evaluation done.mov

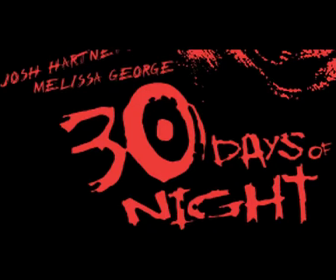234s
I think the 2 fonts used to do my title and also for the 30 Days of Night poster's title are very similar,
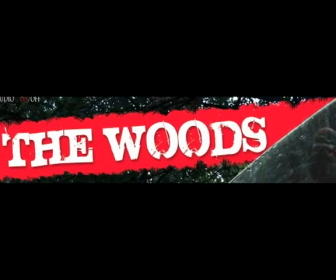242s
and I did this subconsciously but I think that they
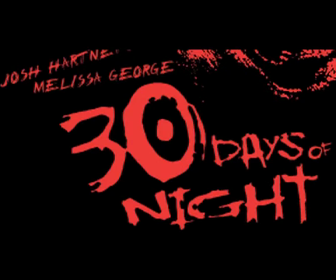250s
both add like representation because they're very messy, so it represents like death and getting stabbed, which is what my film's about.
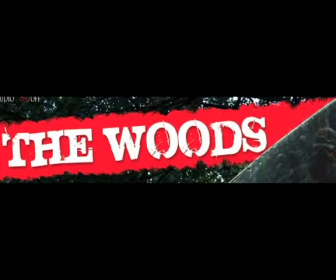Both the fonts also used the colour red, which is again a representation of danger and blood.
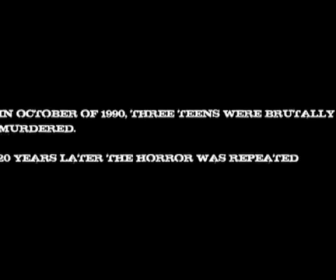271s
For the trailer, I put at the beginning a sort of prologue, which is also found in the Blair Witch Project trailer, which I was heavily influenced by.
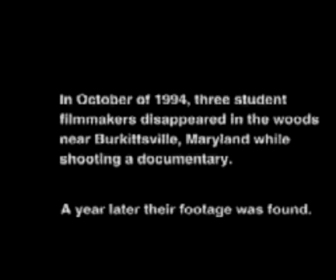283s
So I think it adds a bit of realism into my trailer because it could have happened, the 3 teens could have been murdered, but no one knows. I used this shot of the
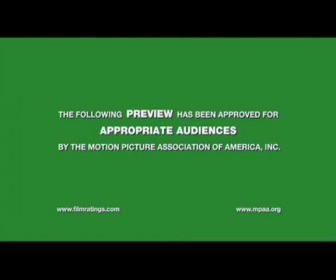MPAA approval green screen on my website. So I know it's conventional, and also it's
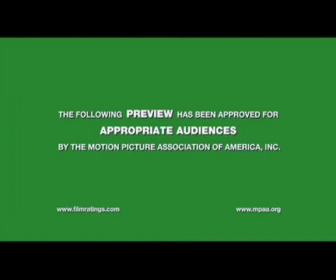309s
what people need to see to know it's a real trailer and to know it's been approved and it's not just.
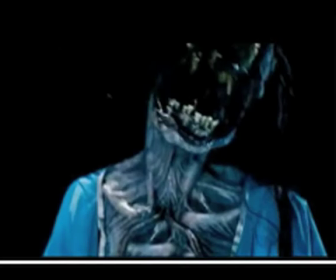318s
I got the inspiration to a final scare for my trailer, not just from the Unborn trailer, but also from other trailers that are horror, such as Scary Movie 4.
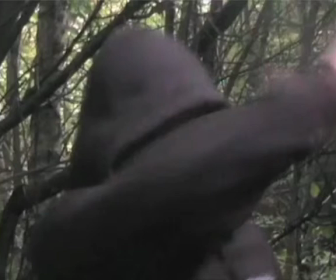330s
There's the masked killer that comes flying out the screen, and I thought this would be a good way to get good things using my trailer
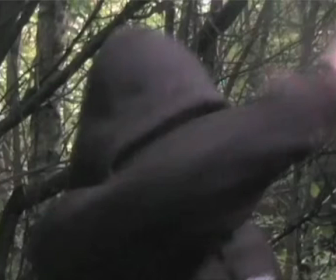345s
because it lets the audience know that this film isn't just another cheesy horror slasher film. It will scare them, and I think that will intrigue them because there's not many films out there that are truly scary anymore.
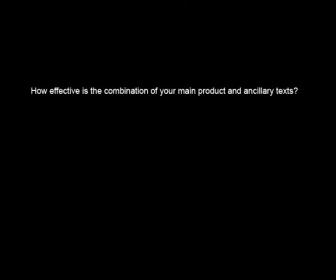365s
Question 2. How effective is the combination of your main product and ancillary text?
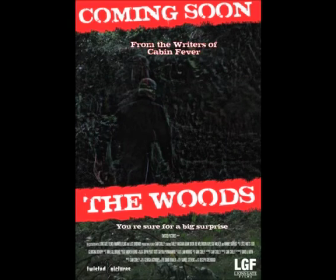372s
I think that all my products have combined effectively because they show uniformity. This is shown through use of the red distress box that I put behind my title in my trailer, my poster, and my website.
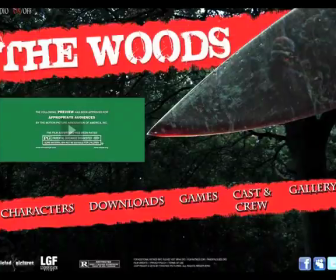390s
Also, my poster and website both have the same distorted image of a man, which shows the connection.
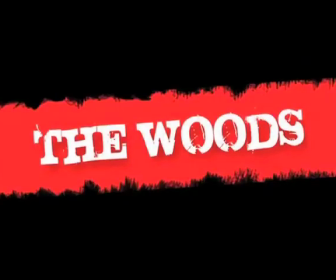398s
So when people go on my website, they can make the connection from seeing the poster, or vice versa.
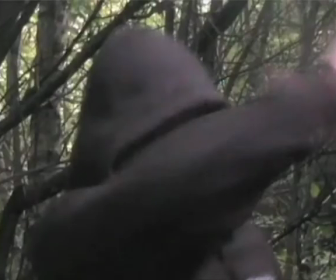406s
My website and trailer are both connected because I use the idea of a knife stabbing,
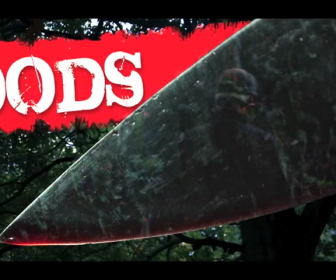411s
but I think the knife isn't so clear in my trailer because it's not seen clearly, but the stabbing motion at the end connects it with the website.
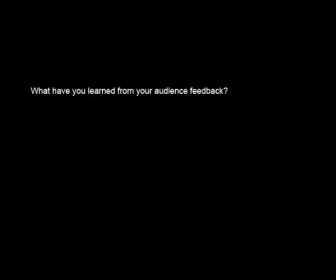422s
Question 3. What have you learned from your audience feedback?
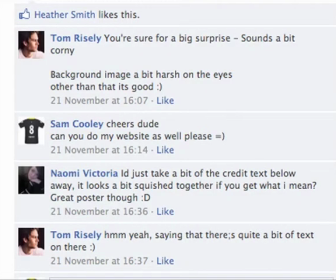426s
Okay, I posted my work on Facebook and Flickr so that people could comment on my work. I posted it on these sites because they get a lot of views each day,
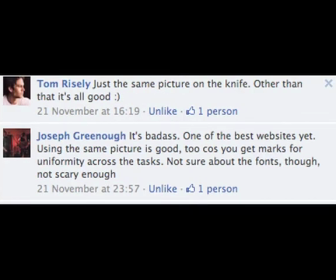436s
and because I use them regularly, so I'll be able to check them regularly. I've not had anything back off Flickr yet, but I've had a lot of feedback off Facebook. For my trailer, I've been told that some of the shots are very dark,
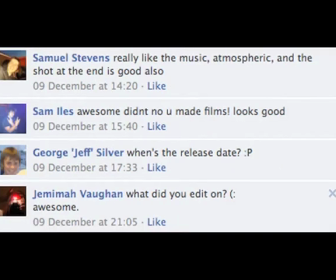455s
which makes it very difficult to see, but I think these work well for my trailer because it's a horror film, it's a very dark film. I've also been recommended from the trailer to add a bit more blood and screaming,
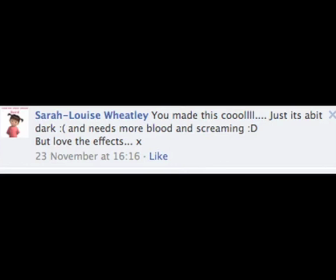470s
but again, this is a very complicated thing to do, and at the time I had the feedback, there wasn't enough time to do this.